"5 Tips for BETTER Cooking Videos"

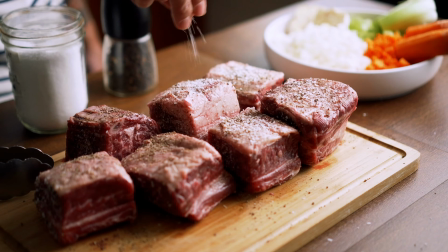0s
5 tips for better cooking videos. Number 1 is going to be change your camera angles.
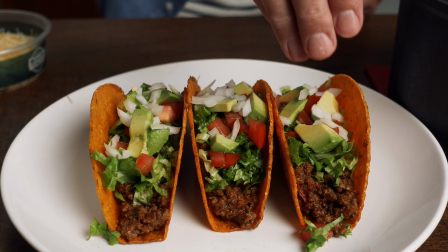5s
One of the easiest ways to make your food videos more interesting and dynamic is to switch up your camera angles while you're filming. A common misconception about cooking videos, or videos in general,
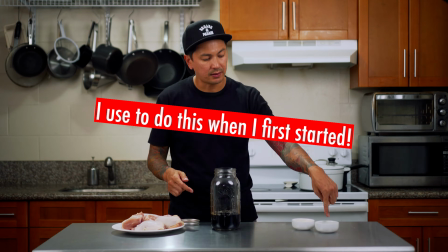17s
is that people think that they need to film every single second of the process.
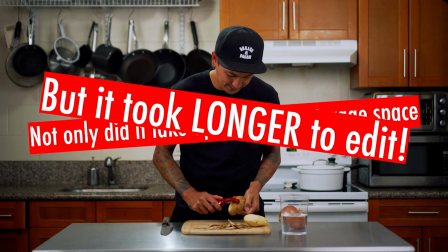22s
Because of this, people will normally just record one long video clip of them cooking from one angle. This might be great if you're doing live cooking, but if you're planning to edit this footage down to a shorter video,
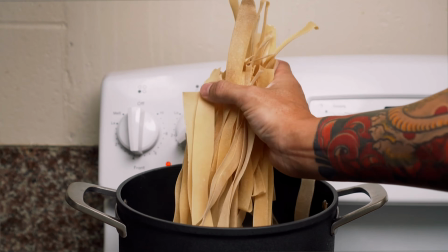36s
you really only need to capture like 20 to 30 seconds of each major step in the recipe.
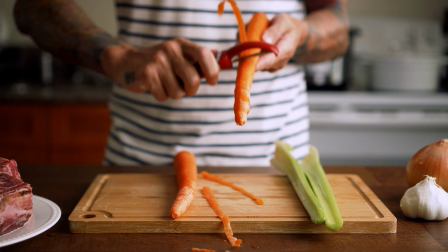42s
Knowing this will allow you to get more creative with your filming. Instead of filming 5 minutes of me peeling 5 carrots from one angle, I'll literally just capture 3 or 4 peels of a carrot from one angle,
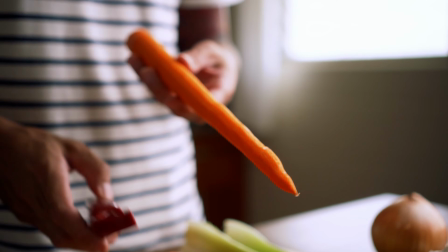55s
and then I'll change my camera angle to capture a few more peels from another carrot to create a 2-shot sequence of the process.
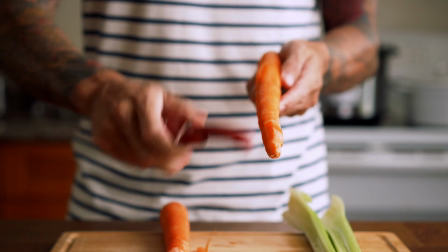63s
This makes for a much more engaging video, and it helps keep your viewers' attention and interest when they're watching.
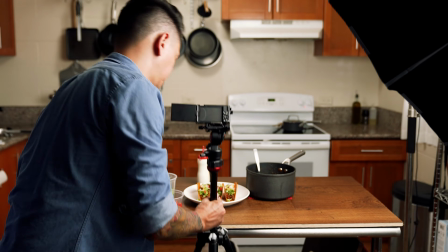70s
You can get as creative as you want with this step and move your camera as many times as you'd like, or even experiment with different camera angles. Tip number 2 is going to be to prep and plan first. When I say prep, I mean wash and cut all of your ingredients,
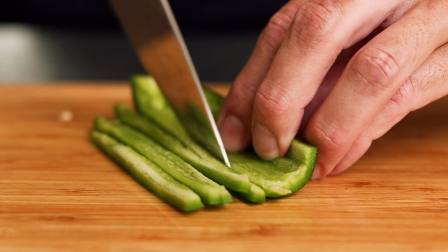87s
or measure out all of your dry stuff or your liquids and put them into their own individual containers or dishes. This helps a lot with cooking in general because you're not scrambling to measure
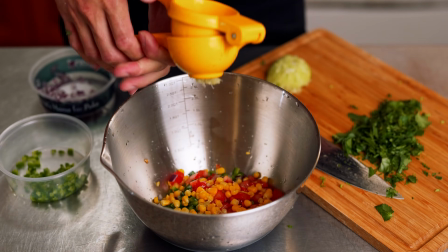99s
out or chop something while you're trying to cook something and trying to film all of this all at the same time. Oftentimes, I like to break up my entire recipe into smaller tasks and film them individually as I prep for them. For example, if I need to make a gravy for a meatloaf dish,
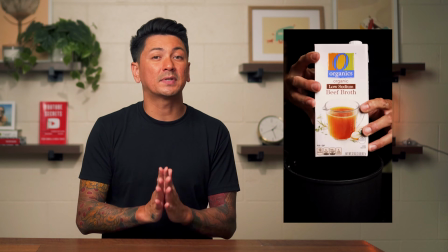116s
I'll focus on filming just the gravy first so that it's prepped and ready to go for the meatloaf when it's time to shoot that after,
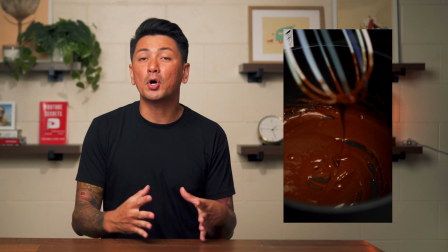124s
instead of trying to do both at the same time.
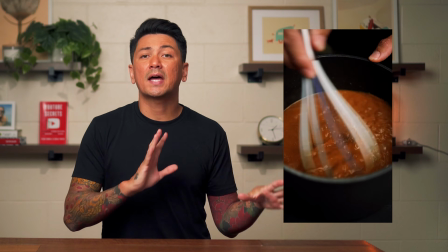127s
I know that the gravy can hold for a while, so I'll take my time filming that, and then I'll let it hang out on the stove for a little bit, and then I can take a little bit of time to take a small break and clean my kitchen a bit to reset for
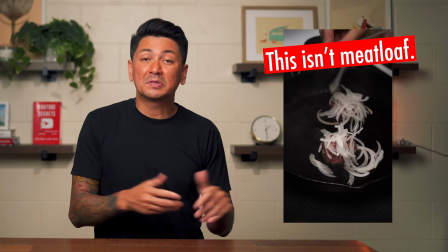139s
the meatloaf. And now if you think about it, I technically have 2 videos that I could upload that support each other,
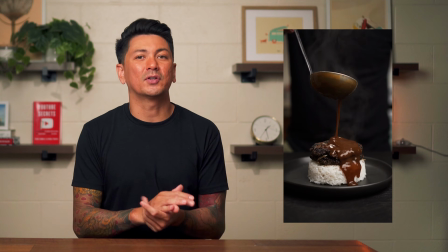145s
and when I share my meatloaf recipe, I can tell the viewers, this goes great with my brown gravy recipe. Check that video out next. Tip number 3 would be to learn how to use your manual and autofocus settings. A lot of times cameras, they just have one wide focus.
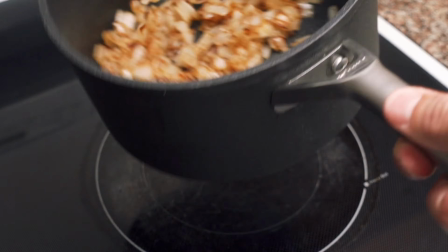164s
And if you were to place something in front of that camera, like a plate or a pan for example,
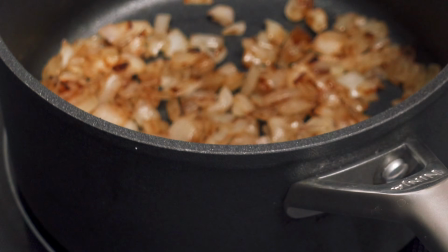170s
it might want to focus on the rim and not what you're cooking inside.
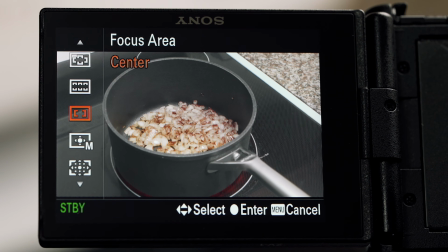174s
So learning to use your camera's different focus settings can allow you to select different focus options.
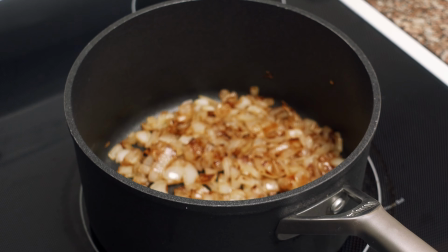181s
So you can switch from maybe like a wide focus option to an even closer, smaller focus area.
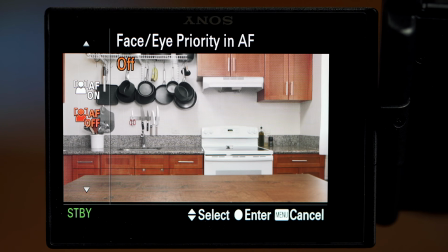188s
Another thing that I would recommend is learning how to use manual focus over auto. I really only use autofocus for any parts where I'm talking directly to camera.
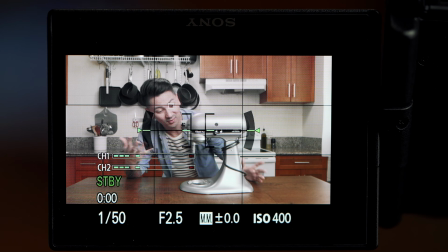197s
I think the Sony ZV-1 and the ZV-E10 that I'm using have amazing autofocus eye tracking features, which I love. Whenever I'm filming my prepping or cooking parts though, I switch over to manual focus.
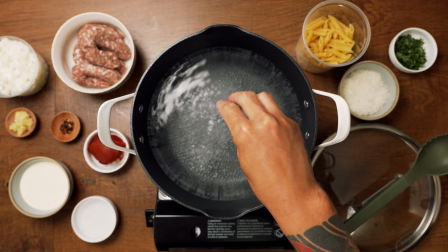209s
Oftentimes things like steam or even my own hands will get in front of the food
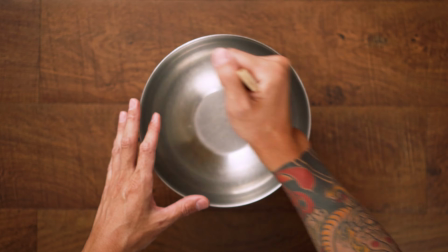214s
and it'll cause the focus to shift from what I'm cooking to like my mixing spoon or something, right?
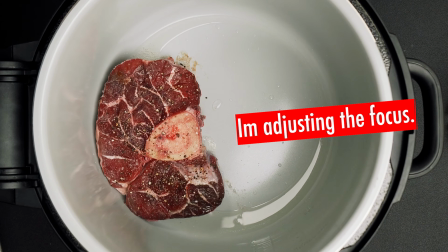219s
By switching to manual focus, I can control the camera to capture exactly what I want it to focus on.
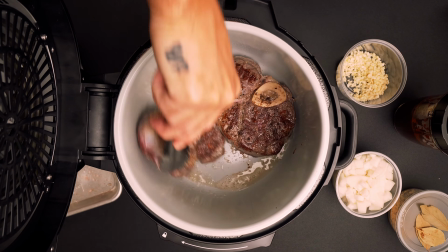226s
And I don't have to worry about autofocus hunting around my frame or my shot. Tip number 4 is gonna be lighting. You can have the most expensive camera and lenses in the world, but if you have terrible lighting, it's not gonna matter.
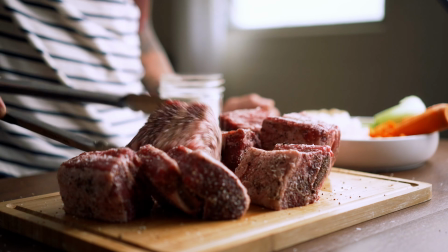240s
Natural sunlight from a window is the best and free option.